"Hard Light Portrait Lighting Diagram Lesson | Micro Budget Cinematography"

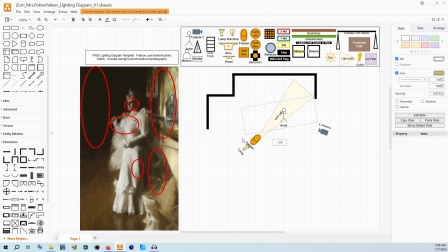[12:11]
Now we can tell that this is not further over, something kind of like this, because the nose shadow isn't going to the right side of the frame, at least significantly. There's probably just a little bit of an edge there, but for all intents and purposes, it's not creating a shadow because the light's perpendicular.
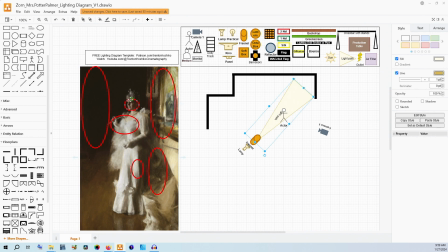[12:27]
The nose is not creating a shadow because it's being hit by the light, it's creating a shadow because it has the absence of light. And while that sounds like the same thing, there is a slight difference between those two things. Now, I do just want to point out that in terms of this composition, I really like to look for light, dark patterns in images.
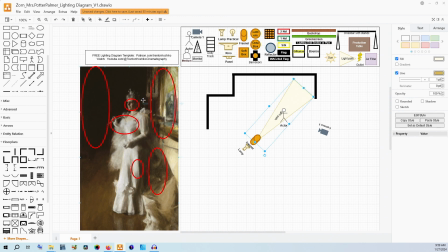[12:46]
It's a really good way to make sure you have enough contrast. And here we have the dark side of her face on her left side, then the left lighter side. The nose is dark in the middle, and then on her right side of the face, which is the left side of the frame,
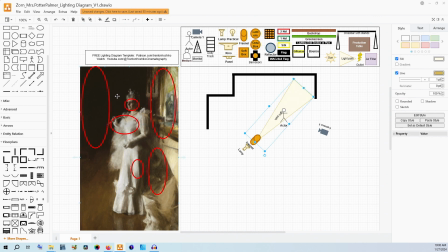[13:01]
is once again light before we go into falling off into the blackness of the background behind her. And so we get this very clear light, dark pattern all the way across. We get the proper contrast to be able to make out her face very easily in this image.
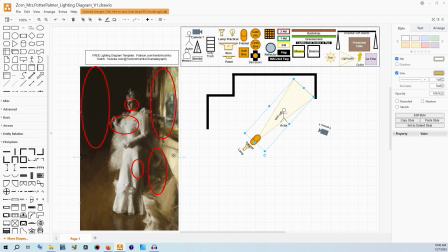[13:17]
And the same thing can be said for whatever background right here being light, the shadow of her dress being dark, the front of her dress being light, the floor in front of her being dark. And there's even smaller bits within those larger sections where we have this shadow right here that's breaking up the lightness of this,
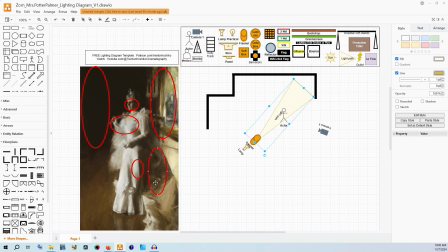[13:35]
or this streak of light that's in the middle of the shadow. And these are all things to be thinking about and considering when designing your images, either still or motion. Now, if this is in motion, that dress is going to be moving, but by having the light in the position that we have it, when it moves,
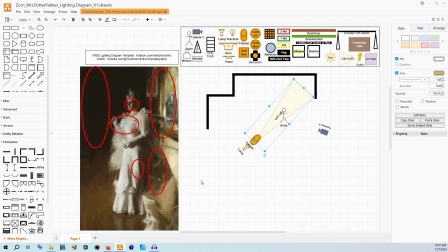[13:52]
it's going to catch the light or block the light in that alternating pattern as she moves with it. Maybe this is her greeting guests at a social event, and she's turning her body to say, hello, welcome to my home. And as she turns, that dress furls and it waves with her motion, swaying with her body.
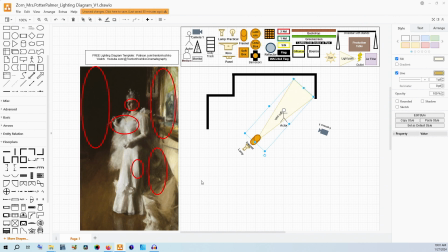[14:10]
And that sway, like I said, catches the light and expresses it slightly differently because that fabric has that organic movement in of itself. And so this is our key light setup, and this is the most important part of this image,
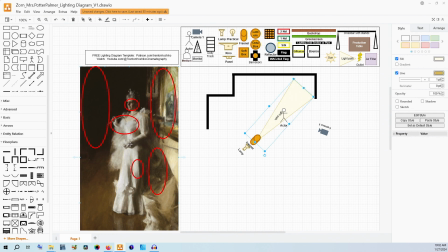[14:27]
because really clearly that is the focus. The rest of the light we're going to talk about is much more general and could be taken or left depending exactly on the look you're going for. But this is the main idea. And I want to be clear that there is basically no light back here relative to the rest of the image.
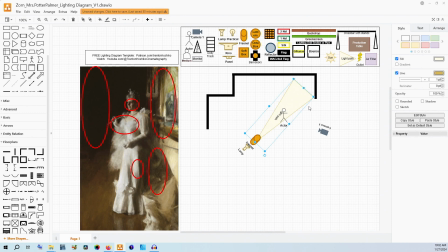[14:47]
And that is why I've so clearly had this just point directly this way without any light really ending up on this side.
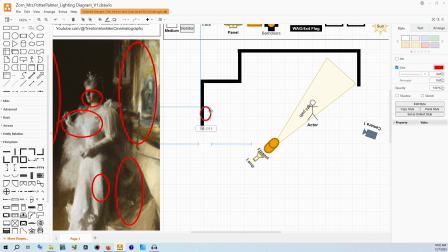[14:56]
But you might notice that ever so slightly, there is a tiny, tiny hair light, just a little bit of edge contrast right there that helps make sure her hair doesn't disappear in the background. And once again, that's still an expression of that light, dark, light, dark.
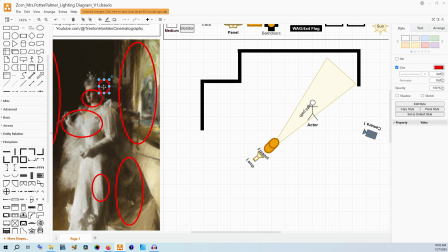[15:12]
We have the dark background, we have the light of that slight hair light, we have the dark of her hair, and then we have the light of the front of her head. So we want to make sure that we do have some light coming from back here that will bounce back on her.
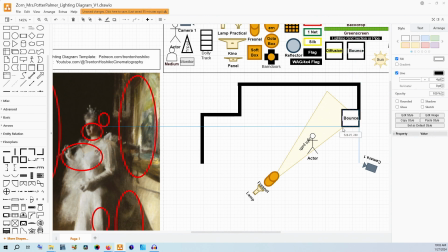[15:26]
And so to do that, instead of doing anything fancy with having another light, I'm going to use a bounce cart. It'll be right outside the frame, just behind her, and it will push the light back towards her.
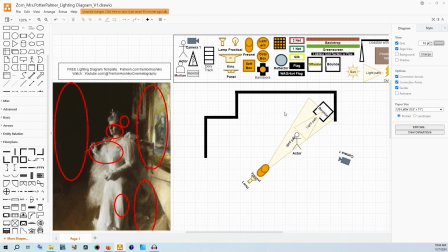[15:42]
It doesn't need to be anything very powerful. We just need something to create that little edge of contrast. Now, I could do this with a light, yes, but I'm preferring to do it with a bounce because I want it to be very subtle
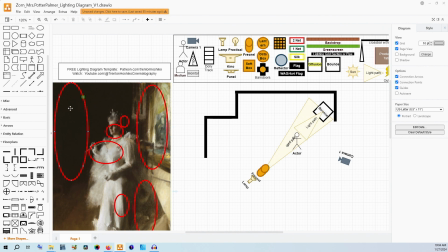[15:56]
and I don't want that light to reach all the way back into this dark right here. I don't want to use a lantern or something like that like I would usually do because I want this to be just so delicately subtle.